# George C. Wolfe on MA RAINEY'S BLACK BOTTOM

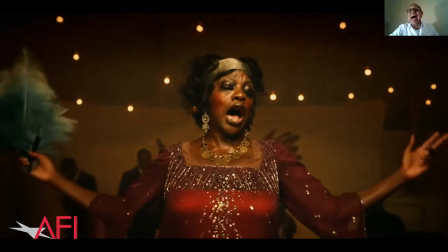you know because of of the technology there's a separation there's
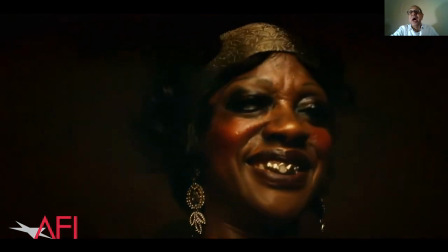a separation between her and her audience uh so it's not the same dynamic
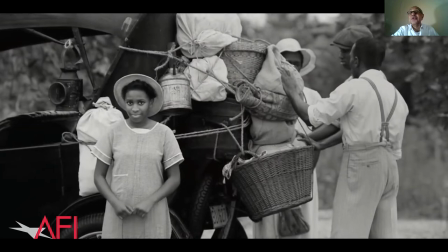at all you know this is this is my visual manifestation of of the great migration
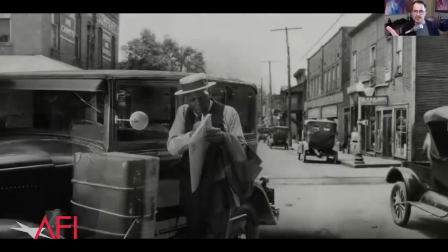um you're not you're not just uh showing like what a great performer she
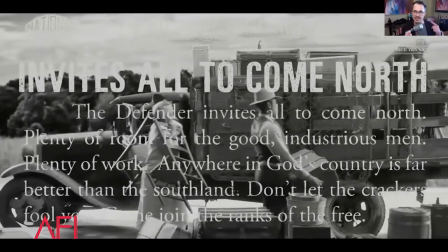is in this next scene you're showing the relationship between the like levy and and dussey
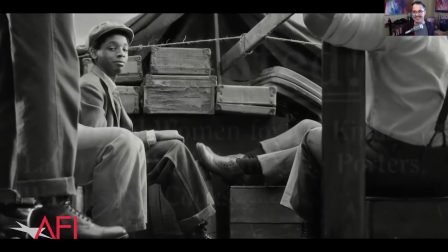may and uh her taking the spotlight like we'll watch but talk talk us through that in the Yeah,
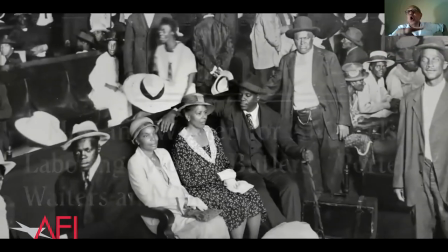because I wanted the audience to be very clear by the time this whole sequence was over, without one word being said,
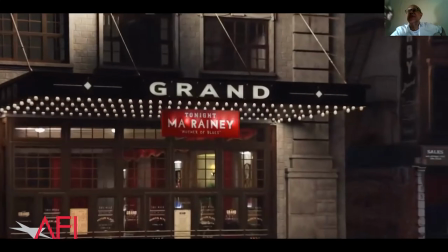understood the power dynamics that we're going to watch for the rest of the film. So they are with us. They're not playing any degree of passion.
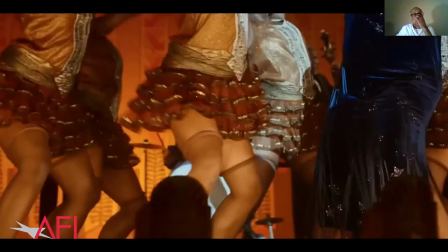And this is, once again, if you're performing at the Grand Theater in Chicago, you don't see the audience.
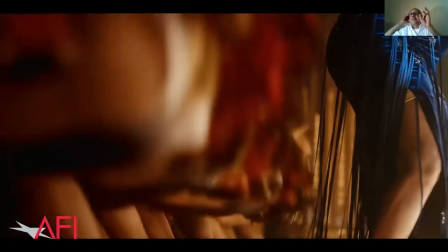You hear them because of the technology, because of the spotlight, the art spotlight, that thing, which I love,
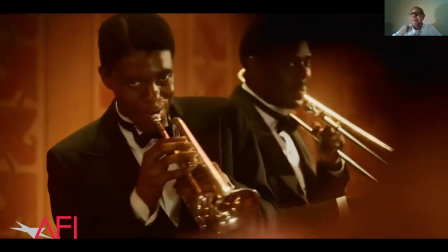took me forever to find one that was functioning. and in this case you're seeing a beginning of a dynamic
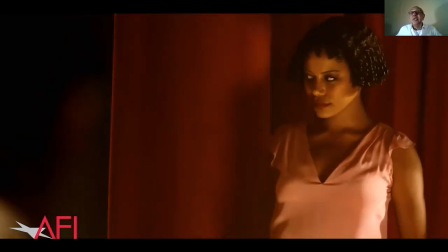between levy and dusty may and you're also seeing the difference of if you will a
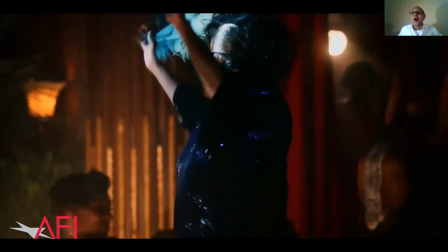blues artist versus a jazz artist and levy is a jazz artist and
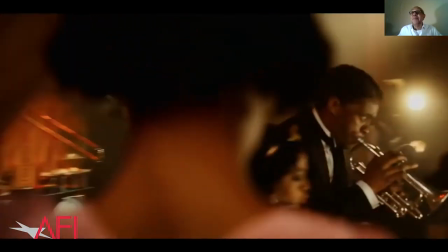so he's riffing on what the music is is doing and because of his
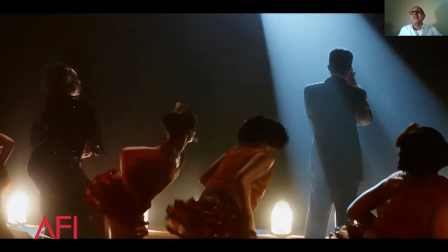ego when he feels a piece of music coming inside of him he's going to claim downstate
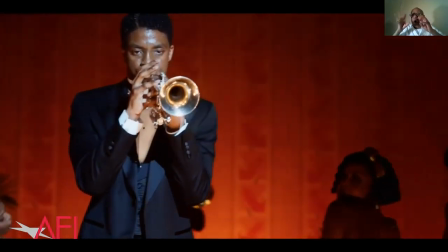and and it's very specific and very revealing of who he
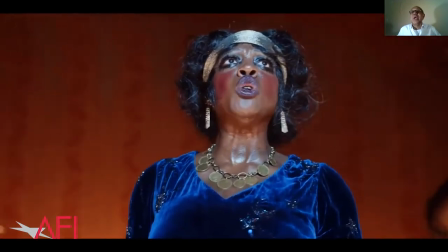is as a character and and the kind of ego he has and he's doing the ultimate scene because everybody else is background everybody else is a
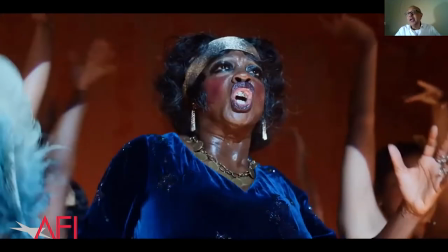pimp is is the pimps and and and Ma Rainey is glad it's not so so that's the way that works and so hopefully by the end of
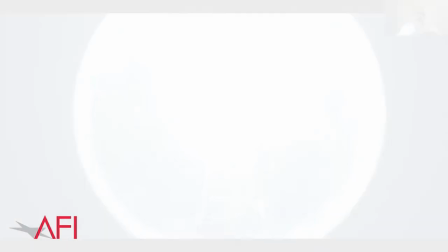this sequence you know all the power dynamics that are at play it
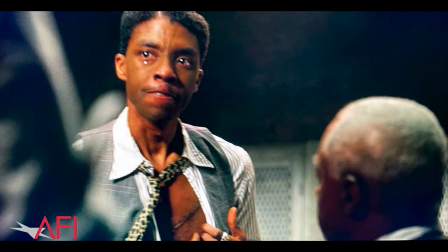was very interesting because at one point, Levy reveals a scar.
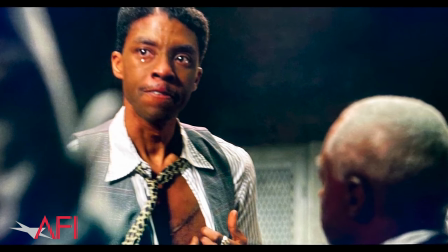And he spent a lot of time talking about sharing a secret and the consequences
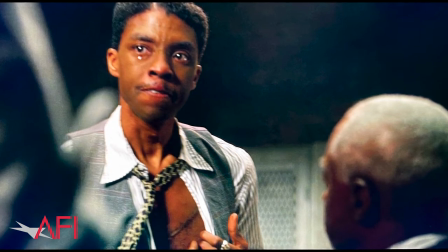of what happens to you when you share a secret that very few people know. I remember that conversation very specific. And anytime we would talk about that moment where he opens up his shirt and reveals a scar, we would always spend a lot of time just talking about that moment, which is really fascinating.
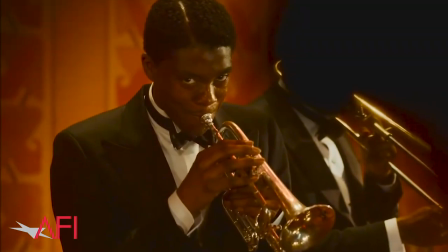And this notion of charm and talent is enough.
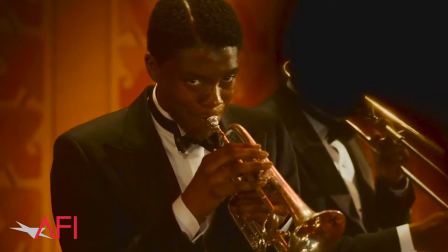When you come into contact with a very crude, but sometimes very sophisticated mechanisms of racism, that with charm and talent, you can shatter the opposition. And that's just fundamentally not true. But he believed that to his core.
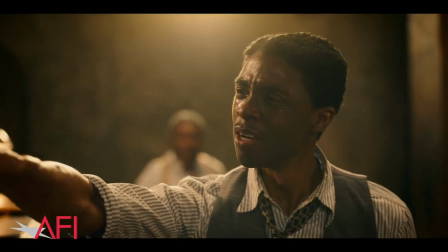He had scenes where his guts are being ripped out when he's telling the story of what happened to his parents when he's cursing God,
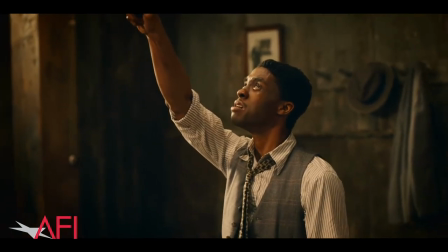he said to me very specifically, he said, that scene is one of the hardest scenes for me because Levy
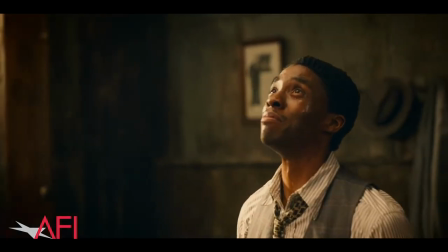doesn't allow himself to act from his authentic emotion,
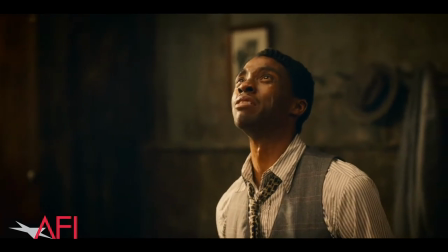which is rage.
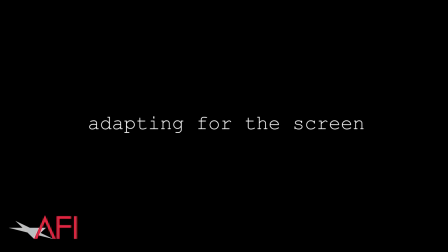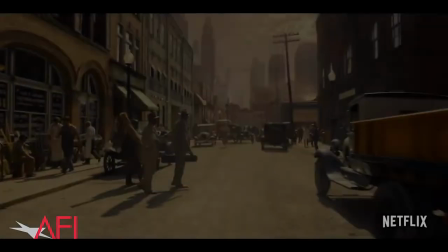Urban summers are horrifying.
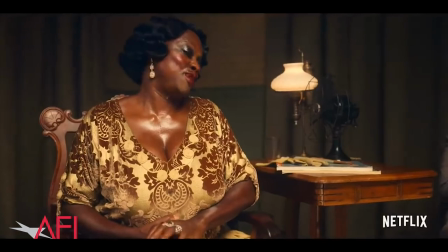New York City, you know, in August when it's 90 degrees still at midnight, you know, during the day you can see the heat. And that was one of the conversations that i had with the dp i want to be able to see the
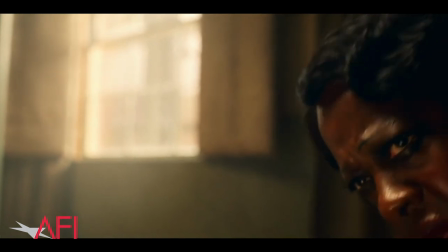heat and that equation of the heat how it lives on the actor's body how what it's doing
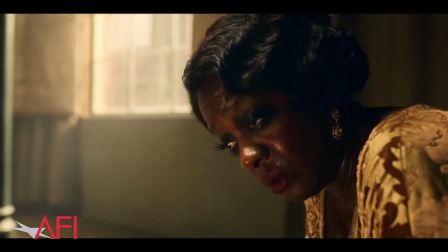to their internal emotional makeup so so just shifting the season just had a huge impact
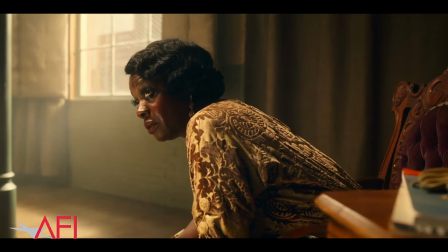on a whole series of decisions that involved you know you know the actors as well as the dp as well as the production designers blah blah blah blah blah blah blah
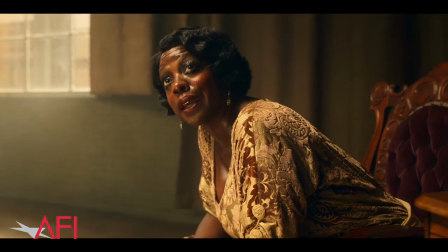so i don't know if i would have discovered any of that if i was operating from oh my god i have to stand in reverence of august no let me
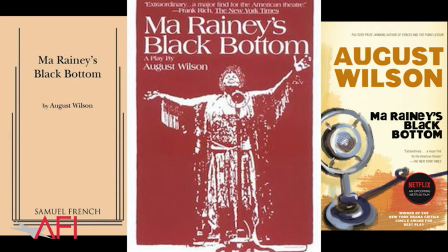respect him and let me dig inside and figure out what i can do how
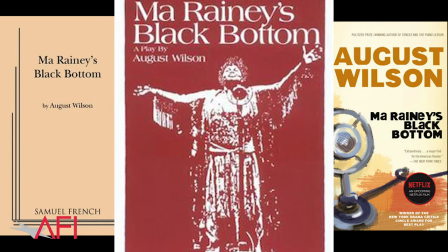i can animate and excavate and discover the script from a moment to moment to moment understanding and then the visual landscape that would go along
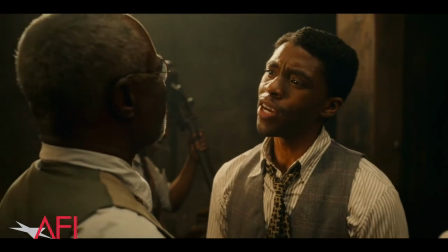But I wanted to craft the space so it felt like a boxing ring. So there were four posts there.
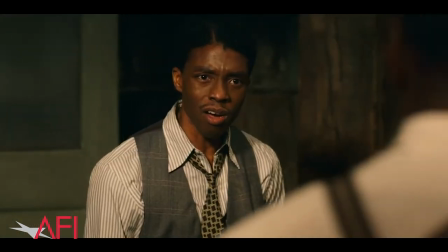And so that therefore, anytime anybody, they all come together in the middle to play the music. But when the music isn't playing, there's a power dynamic because of Levy and his ambition.
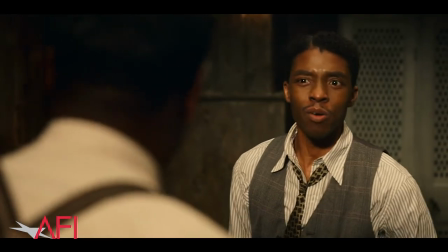And generally directed at Cutler. So that therefore, the language, I wanted the language to crackle and to fly like it's a series of punches and jazz.
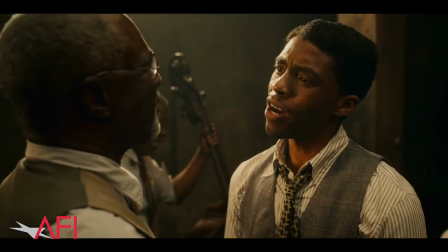Well, what is you doing, nigga? You're talking all of them half-alutin' ideas about making a better world for the color man.
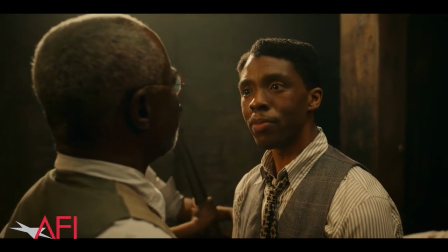What is you doing to make it better?
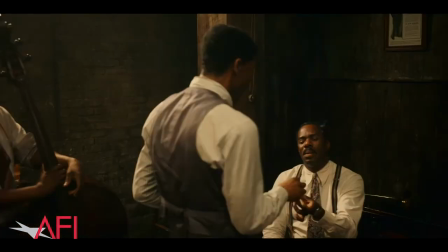And so we're watching a series of rounds of a boxing match between these guys before Ma shows up. And once Ma shows up, she turns each of her scenes into a chess match where it's strategy and it's agenda.
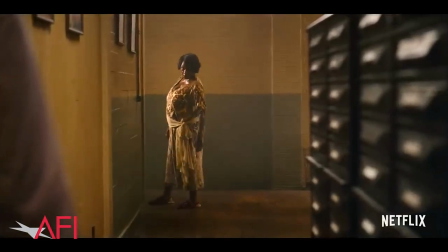And it's figuring out what the other person is doing and figuring out when she needs to do what she needs to do to end the conversation.
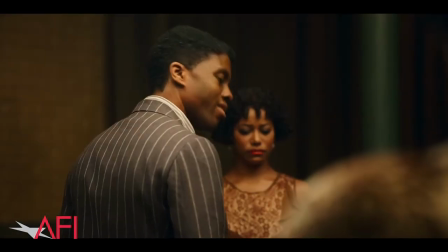That's all right. I already told you what to do. What do I care about what you and Cutler do?
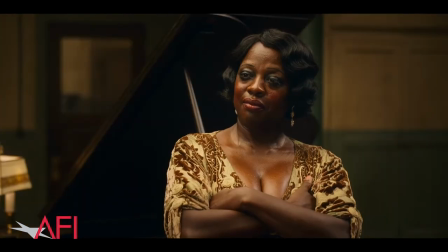Y'all want to fire me? I don't care. I'm going to get my old man anyway. Ain't nobody studying you. All right, nigga. You're fired.
One of the things that Viola and I talked about very early on, which I thought she was so smart about, she's so smart about so much, you know,
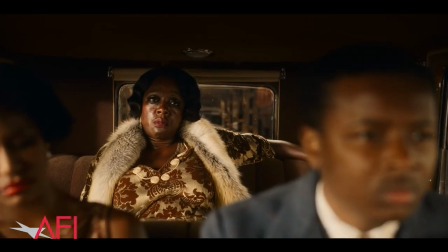she talked about the wear and tear of having to defend yourself all the time. as a woman,
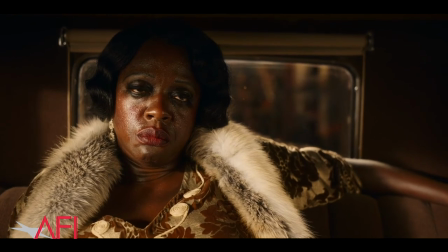as a Black woman. And regardless of how good you are at it, it's exhausting. It's just exhausting.